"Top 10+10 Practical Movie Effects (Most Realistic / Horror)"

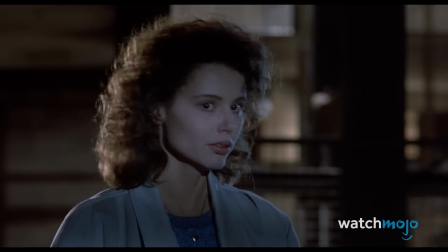(4:07)
The team won a well-deserved Academy Award for Best Makeup for their efforts to turn Brundle into the Brundlefly.
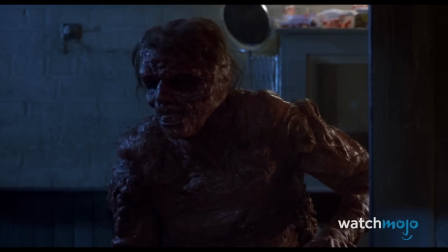(4:13) My teeth have begun to fall out. The medicine cabinet's now the Brundle Museum of Natural History.
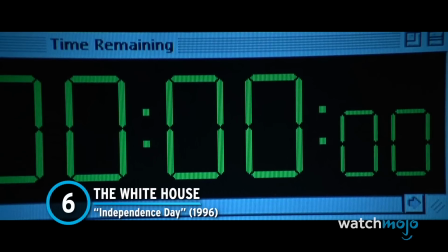(4:21) You want to see what else is in it?
Number 6. The White House, Independence Day.
Time's up.
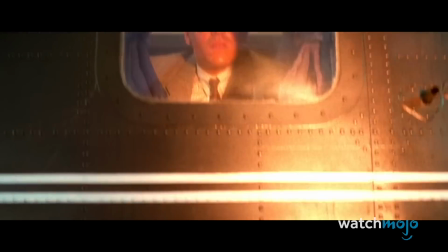(4:27)
The explosion of the White House in Roland Emmerich's film is still as shocking as it was in 1996.
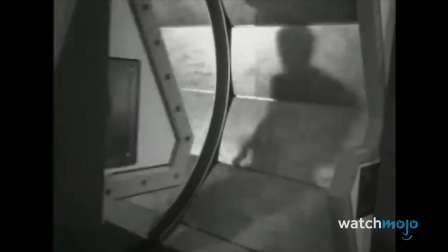(4:33)
A large plaster model of the building was constructed for the shot, which was decorated with dollhouse furniture inside to ensure that the debris looked realistic.
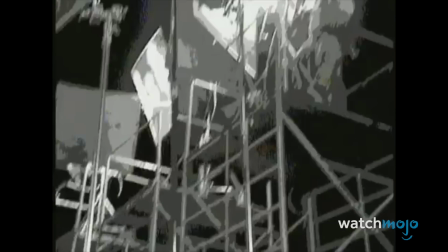(4:42)
Once done, the team put 40 explosives around the model.
This model probably cost in excess of $50,000. The actual detonation was over in just under a second. I get one shot at it.
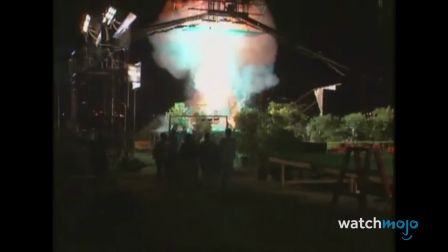(4:53)
but Emmerich used a high-tech camera to capture it in gorgeous slow-mo.
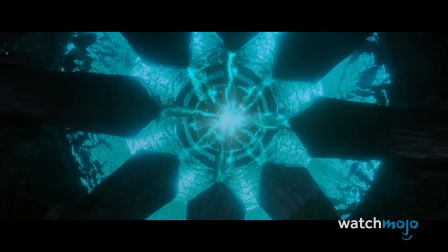(4:57)
The director has since made a career out of destroying major landmarks on film, but none have quite the impact of that Independence Day scene.
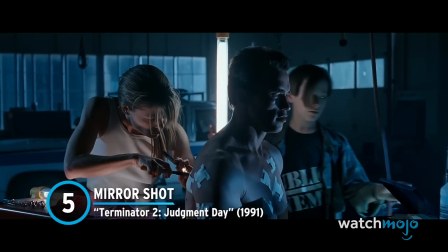(5:12)
Number 5. Mirror Shot. Terminator 2, Judgment Day.
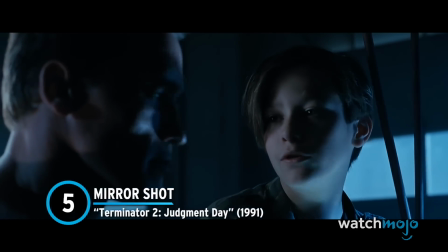(5:16) Can you learn stuff that you haven't been programmed with, so you can be,
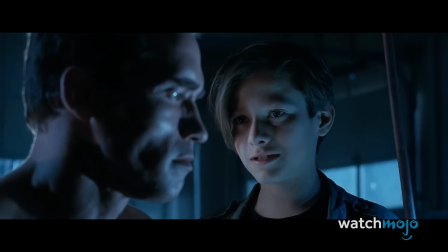(5:22) you know, more human and not such a dork all the time?
Making Arnold Schwarzenegger's head peelable is no small feat.
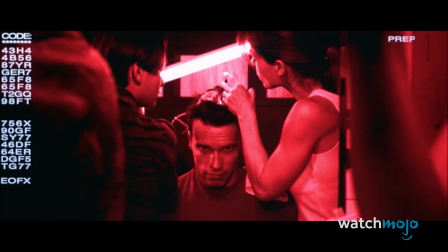(5:30)
And to this day, the scene where Sarah Connor takes out the T-800's microchip in front of a mirror still looks remarkably convincing.
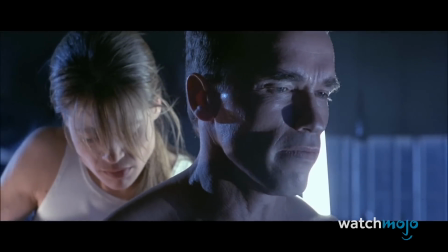(5:37)
The mirror is actually a window, with Arnie sitting behind it facing the camera, while Linda Hamilton works on a dummy head.
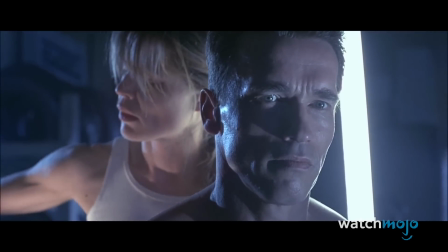(5:44) Doesn't want you to do too much thinking, huh? No. Can we reset the switch?
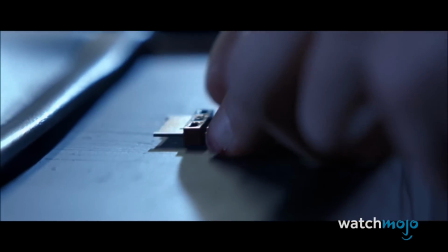(5:51)
Hamilton's twin sister Leslie was brought on to play Connor's reflection, and the two had to mirror each other's movements exactly.
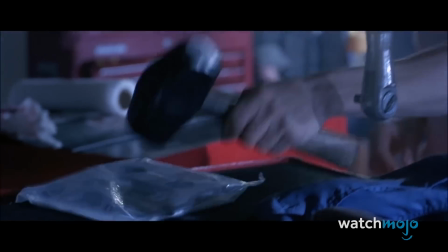(5:58)
It was an extremely clever piece of special effects trickery that left viewers totally baffled.
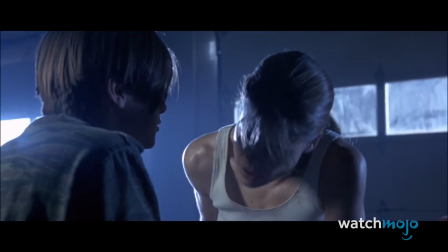(6:03) No! Out of my way, John. Don't kill him.
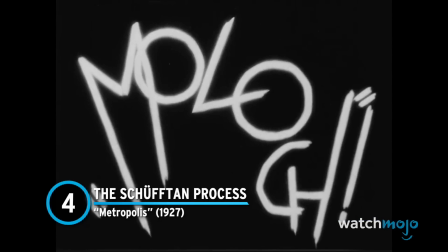(6:08)
Number 4. The Shuftan Process, Metropolis.
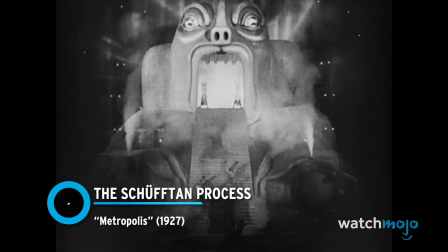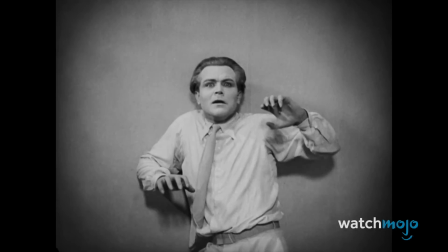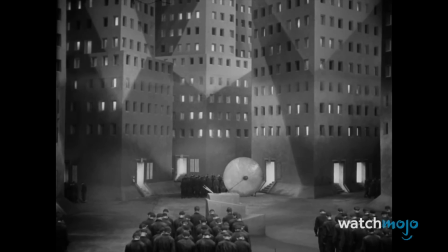(6:24)
You know you've made it as a visual effects artist when a whole process gets named after you. Created by cinematographer Eugen Shuftan, the most iconic use of it was in the classic German film Metropolis.
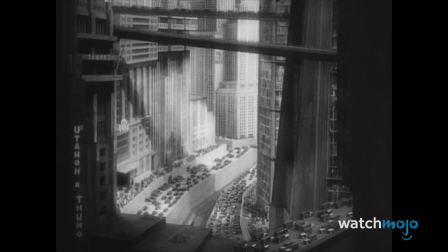(6:35)
The Shuftan process involves using plate glass and mirrors to create the illusion that miniature models are actually full-sized sets.
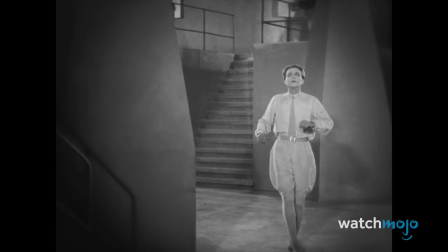(6:42)
It even enables the filmmakers to make it look like people are moving inside the miniatures.
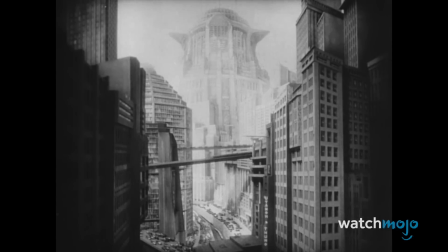(6:47)
By the mid-20th century, the process was replaced by blue screens and other types of special effects.
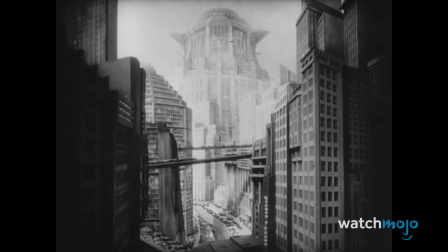(6:53)
But when it comes to small effects that can achieve big results, few can best the Shuftan process.
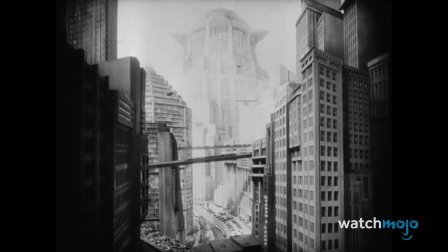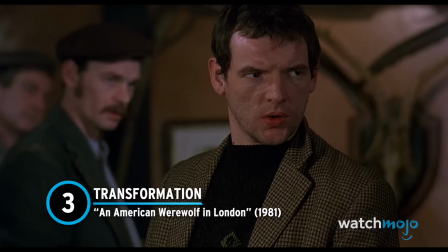(7:06)
Number 3. Transformation, an American Werewolf in London.
Stay on the road.
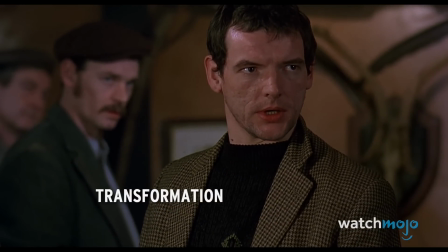(7:12) Keep clear to the moors.
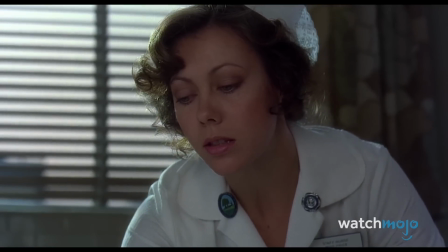(7:17) Thank you.
This scene alone took an entire week to shoot.
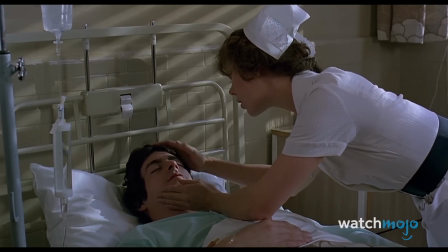(7:20)
After protagonist David gets attacked by a wolf, he begins to have strange dreams.
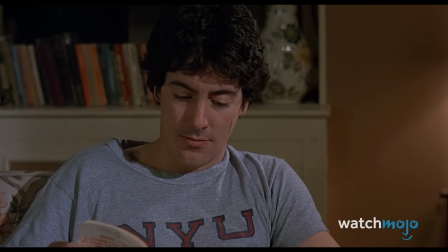(7:26)
And if you've seen the title of the movie, you know what comes next. Director John Landis put months of preparation into David's transformation into the titular beast.
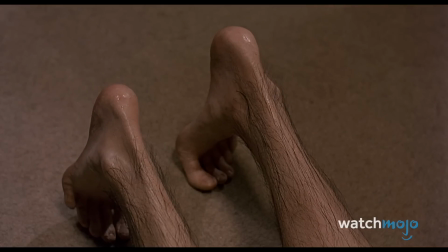(7:39)
The film's crew created multiple different prosthetic heads and limbs to use at different stages of the metamorphosis.
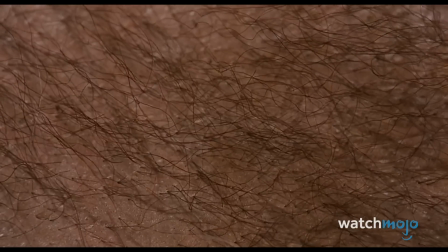(7:45)
The hair growth was filmed in reverse, with the crew trimming it between shots and running the footage backward to make it look like it was growing.
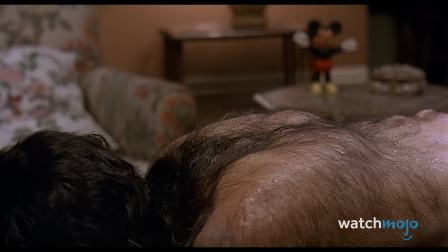(7:52)
Landis also employed stop-motion animation and even animatronic devices.
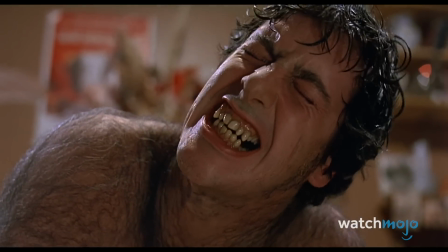(7:56)
All these combined techniques make the scene incredibly visceral and convincing.
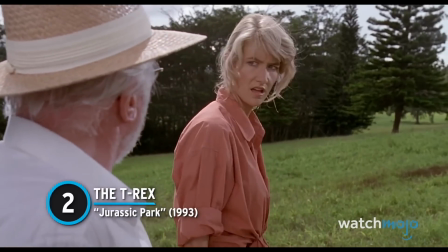(8:04)
Number 2. The T-Rex, Jurassic Park.
T-Rex? Mm-hmm.
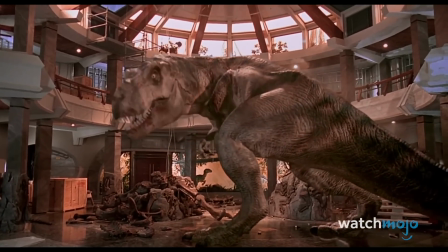(8:10)
You said you've got a T-Rex? Even decades later, Spielberg's iconic sci-fi masterpiece still astounds audiences with its realistic special effects.
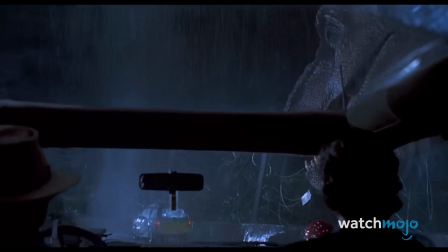(8:18)
The film relies heavily on practical effects, with only 6 minutes of CGI making it into the final cut.
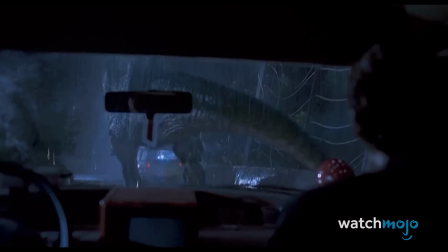(8:24)
The dinosaurs were created almost entirely using detailed, full-scale animatronics, including the massive T-Rex.
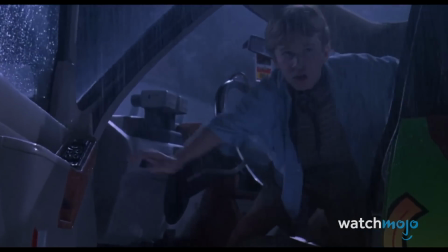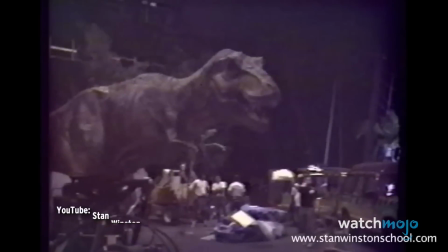(8:37)
No wonder the kids look so convincingly terrified. They're reacting to an actual life-size dinosaur, not a green screen.
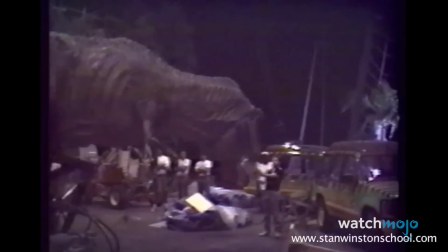(8:45)
As for the T-Rex's bone-rattling roar, the film used recorded vocals of a tiger, alligator, and even a baby elephant.
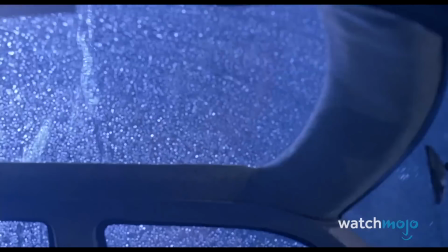(8:53)
The result is a staggeringly realistic dinosaur.
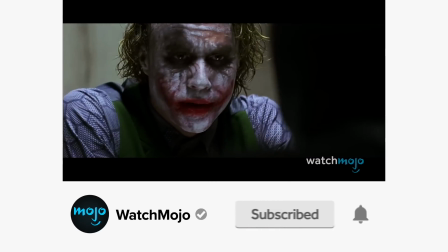(9:00)
Before we continue, be sure to subscribe to our channel and ring the bell to get notified about our latest videos.
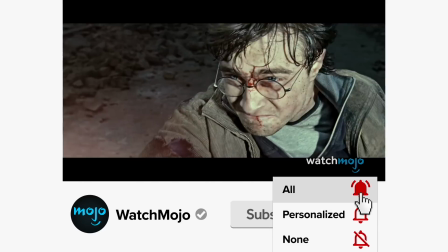(9:06)
You have the option to be notified for occasional videos or all of them. If you're on your phone, make sure you go into your settings and switch on notifications.
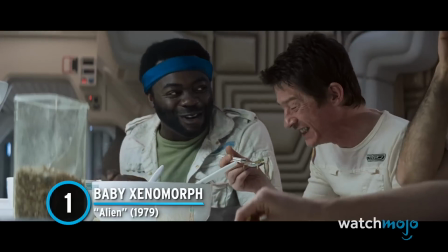(9:17)
Number 1. Baby Xenomorph, Alien.
I don't want to talk about what it's made of.
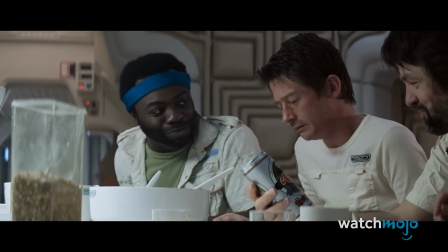(9:21) I'm eating this. What's the matter?
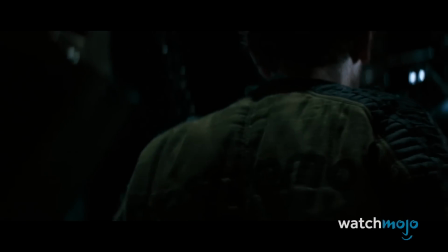(9:26) The food ain't that bad, baby.
Of course, we must talk about the most realistically gruesome scene of all.
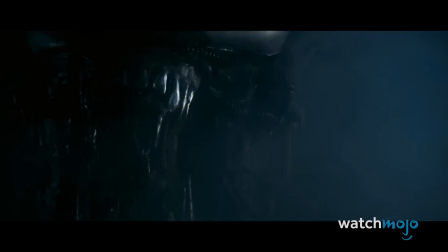(9:33)
The Xenomorph is one of the most recognizable and terrifying movie monsters thanks to the excellent design talents of H.R.
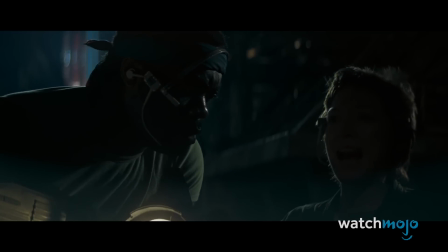(9:39)
Giger. He, along with the rest of the design team, made the creatures come to life.
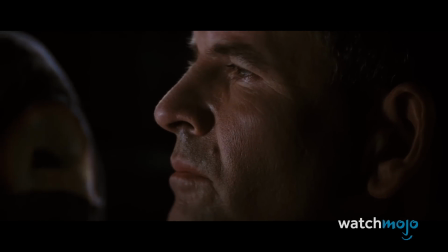(9:44) Move down! Move down! Get out!
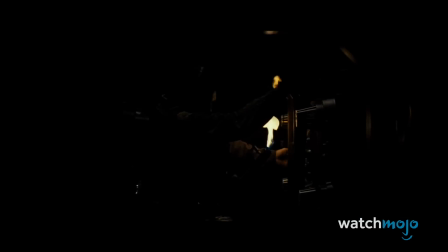(9:49) Oh. No, not that way! The other way, God!
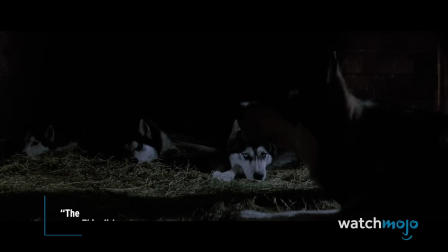(9:55)
Giger designed the chestburster puppet himself, although his original idea went through some revision before it was implemented.
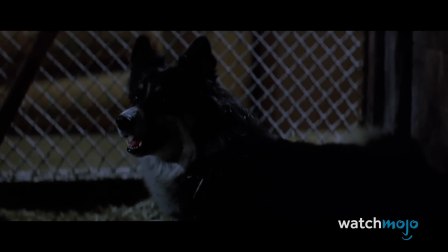(10:02)
Similar puppetry was also employed in The Thing for the peeling dog effect.
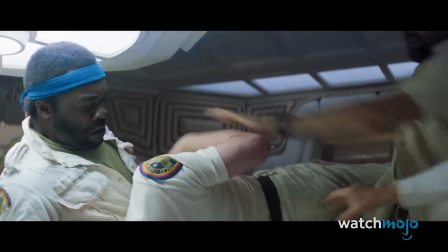(10:06)
While the actors in Alien knew about the puppet, they had no clue about the fake blood squibs, hence their real-life alarm. Thanks to Giger's expertise, the scene became one of the most memorable in cinematic history.
A worm in a living body. Oh.
Which practical effect still has you oohing and ahhing?
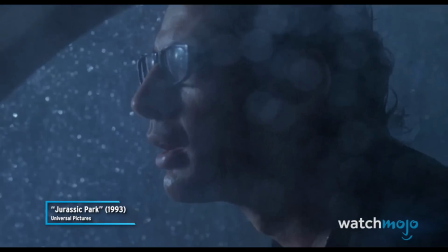(10:29)
Let us know in the comments down below.
Boy, do I hate being right all the time.
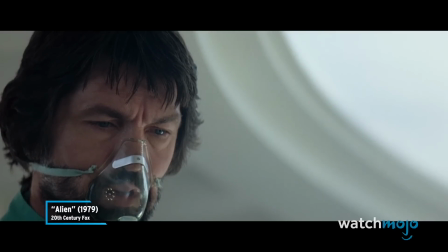(10:38) My God.
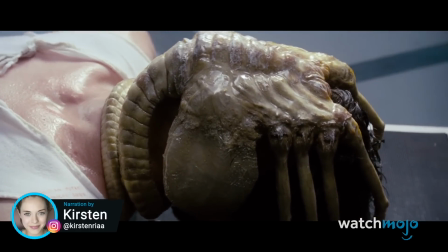(10:43)
Welcome to Watch Mojo, and today we're counting down our picks for the top 10 practical effects in horror movies.
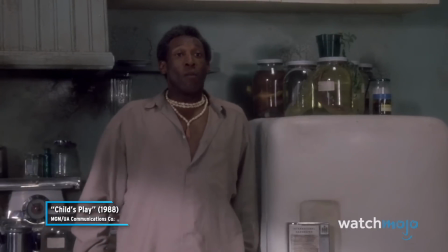(10:50) Hi! It's me, Chucky. What do you think?
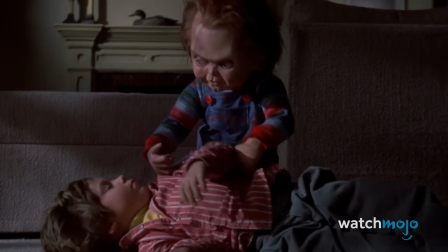(10:54)
For this list, we'll be looking at the best, most believable or iconic examples of practical effects found within horror movies.
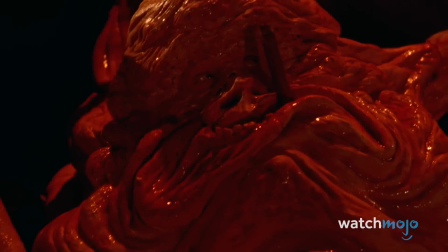(11:01)
Do you have a personal favourite? Let us know in the comments. Number 10, The Shark, Jaws.
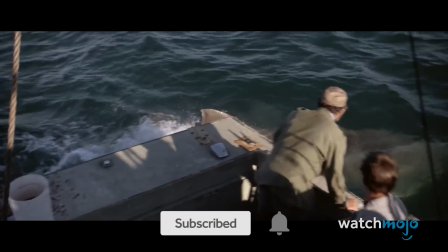(11:08)
It's well-known movie lore at this point that Steven Spielberg and crew had one heck of a time getting the shark,
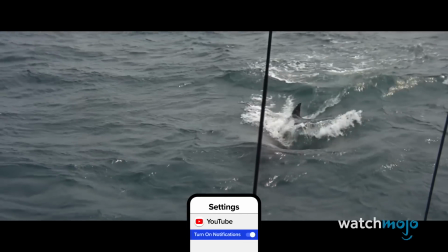(11:15)
affectionately named Bruce, to operate correctly on the set of Jaws.
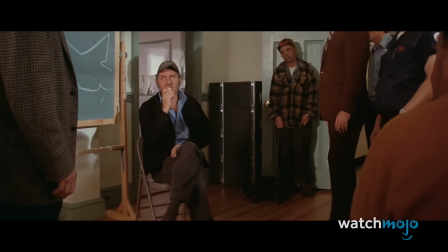(11:20) This shark, swallow you whole. Shaking, tenderizing, down you go.
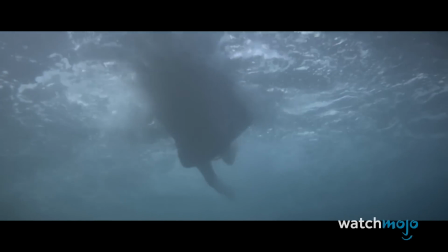(11:28)
The issues were so severe, in fact, that Spielberg was forced to hold back on showing the final special effects,
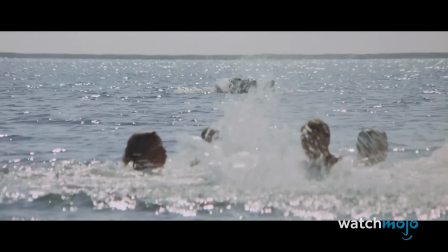(11:35)
which succeeded in building up the tension towards a final reveal. And to be honest, we actually think Bruce looks pretty good.
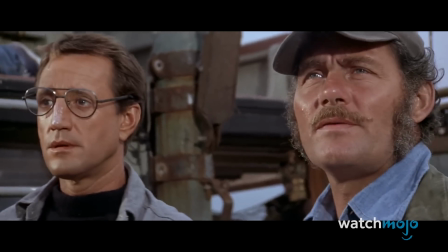(11:42) That's a 20-footer. 25. 3 tons on them.
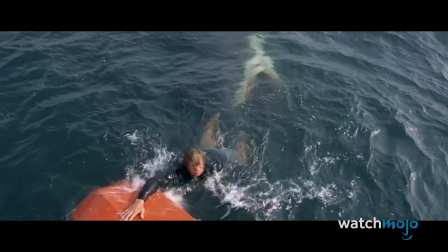(11:47)
Worries about the shark looking fake certainly seemed to melt away during scenes such as the first on-screen appearance,
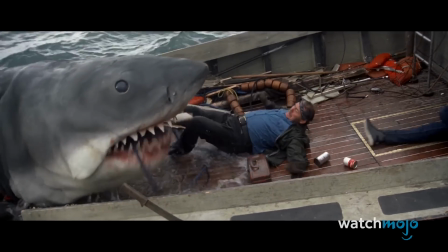(11:54)
or the harrowing demise of Quint late in the film.
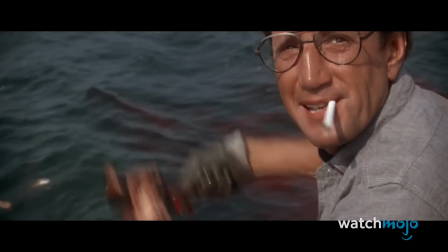(11:57)
Jaws is considered an all-time classic for a reason, and one of those reasons is certainly cinema's favourite shark.
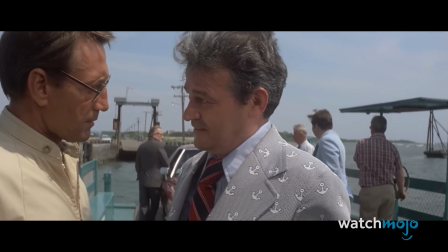(12:05) You yell shark. We've got a panic on our hands on the 4th of July.
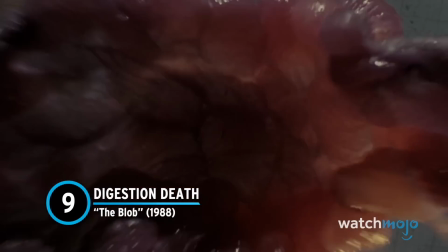(12:11)
Number 9, Digestion Death, The Blob.